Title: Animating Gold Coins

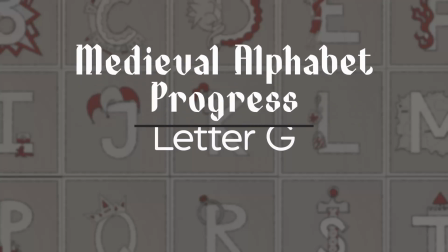[0:00]
Hi everybody!
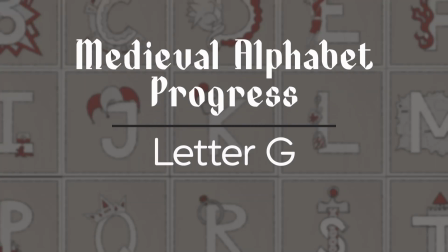[0:00]
I'm really excited how the G animation is turning out for the animated medieval alphabet, so I'm making this short video to show you the progress.
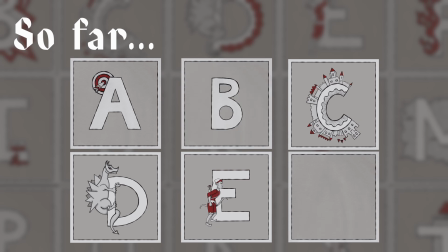[0:09]
If you've been following the medieval series, you know that so far we've animated the A, B, C, D, E, and F. We're getting almost there.
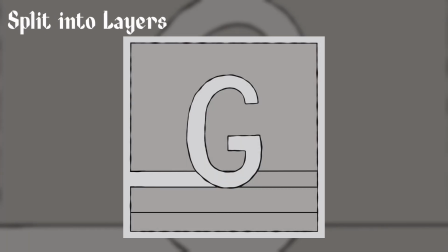[0:16]
I am now in the process of animating the letter G. Since the animations are all based on existing drawings, the first thing that I do is to split the elements out into layers.
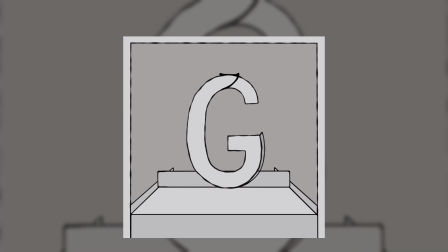[0:24]
Once I have come up with an idea of how I want the animation to look, I start creating the scene and the elements sort of around that.
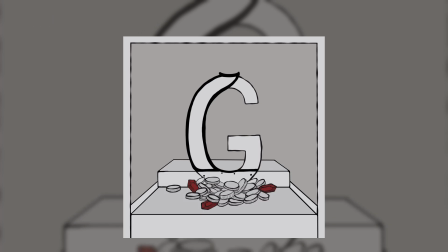[0:30]
And here you see me essentially drawing that and also selecting the colors for the right elements and also where possible adding the hashing. If so far you haven't been able to tell what the animation is going to be, I'm sure you'll figure out shortly.
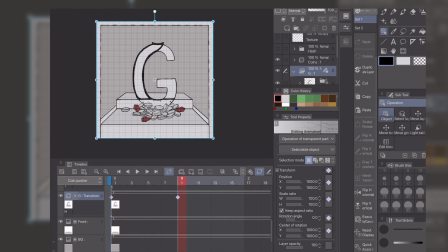[0:42]
Let me know in the comments if you did. It might not be very medieval, I don't think those things existed back then, but I thought it would be a lot of fun to create it. I've used the method of keyframing to make the G move back and forth, and I thought this would be a great topic to cover in a tutorial at length, so make sure to subscribe to not miss that.
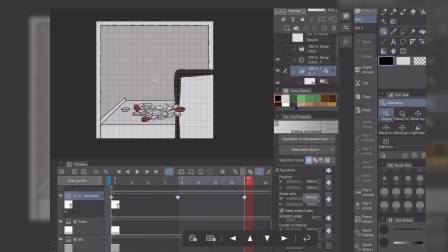[0:58]
Using keyframes can help you save a lot of time on your animations. I can make the G move back and forth without having to redraw it or transform it manually.
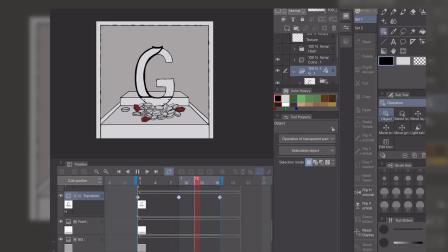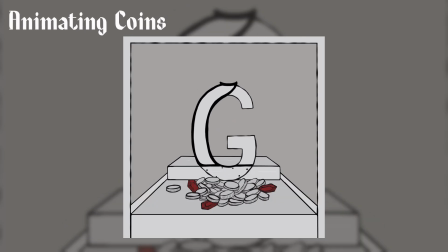[1:12]
Now with the G moving back and forth, it was time to animate single coins falling down the path. You can technically also animate this with keyframing, but I rather did this manually, maybe to add more flair, more character.
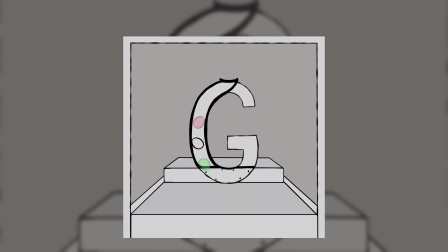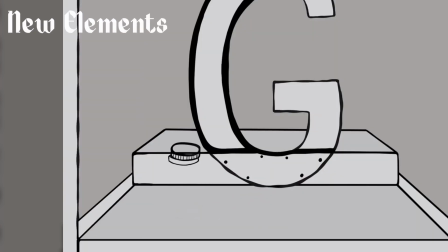[1:33]
The original coins and diamonds no longer fit the new kind of theme and scene that I have created, so I have started to create new coins, and there's many more I still have to draw to be able to finish this animation.
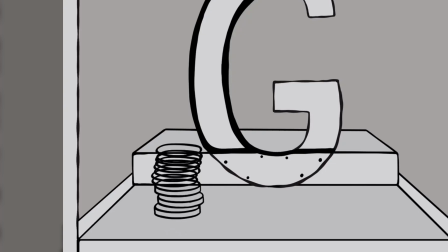[1:45]
And I'd say that's what really adds the complexity to this specific animation.
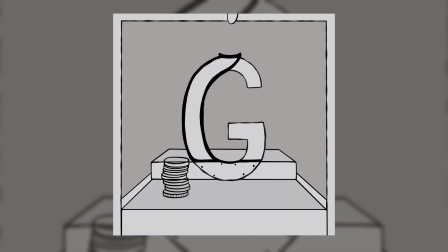[1:48]
There's just loads of coins and loads of singular items that have to be animated separately for this to become realistic. So currently I'm trying to figure out how to simplify the animation or how to create the illusion of a lot of objects moving.
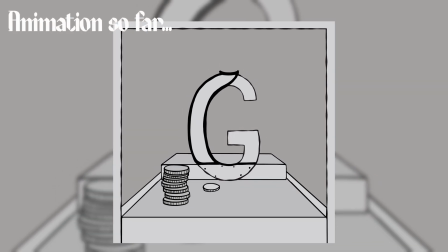[2:01]
And until I figure that out, here's the G animation so far.
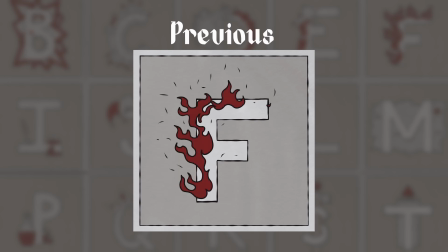[2:09]
In a previous animation, I was animating fire, so I decided to make a tutorial so that you can also figure out how to animate any type of fire that you would like.
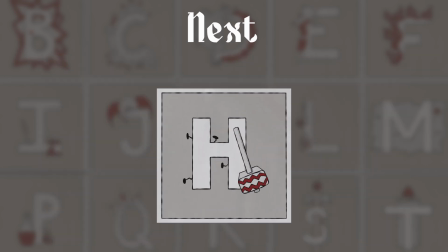[2:18]
I'm currently working on that. After that, we're animating a hammer for the letter H. If you have any ideas, let me know in the comments.
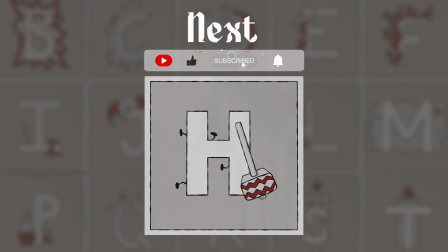[2:24]
And don't forget to like and subscribe if you're enjoying the animated medieval fantasy series, and also if the tutorials that I am creating are helpful. See you in the next one. Bye!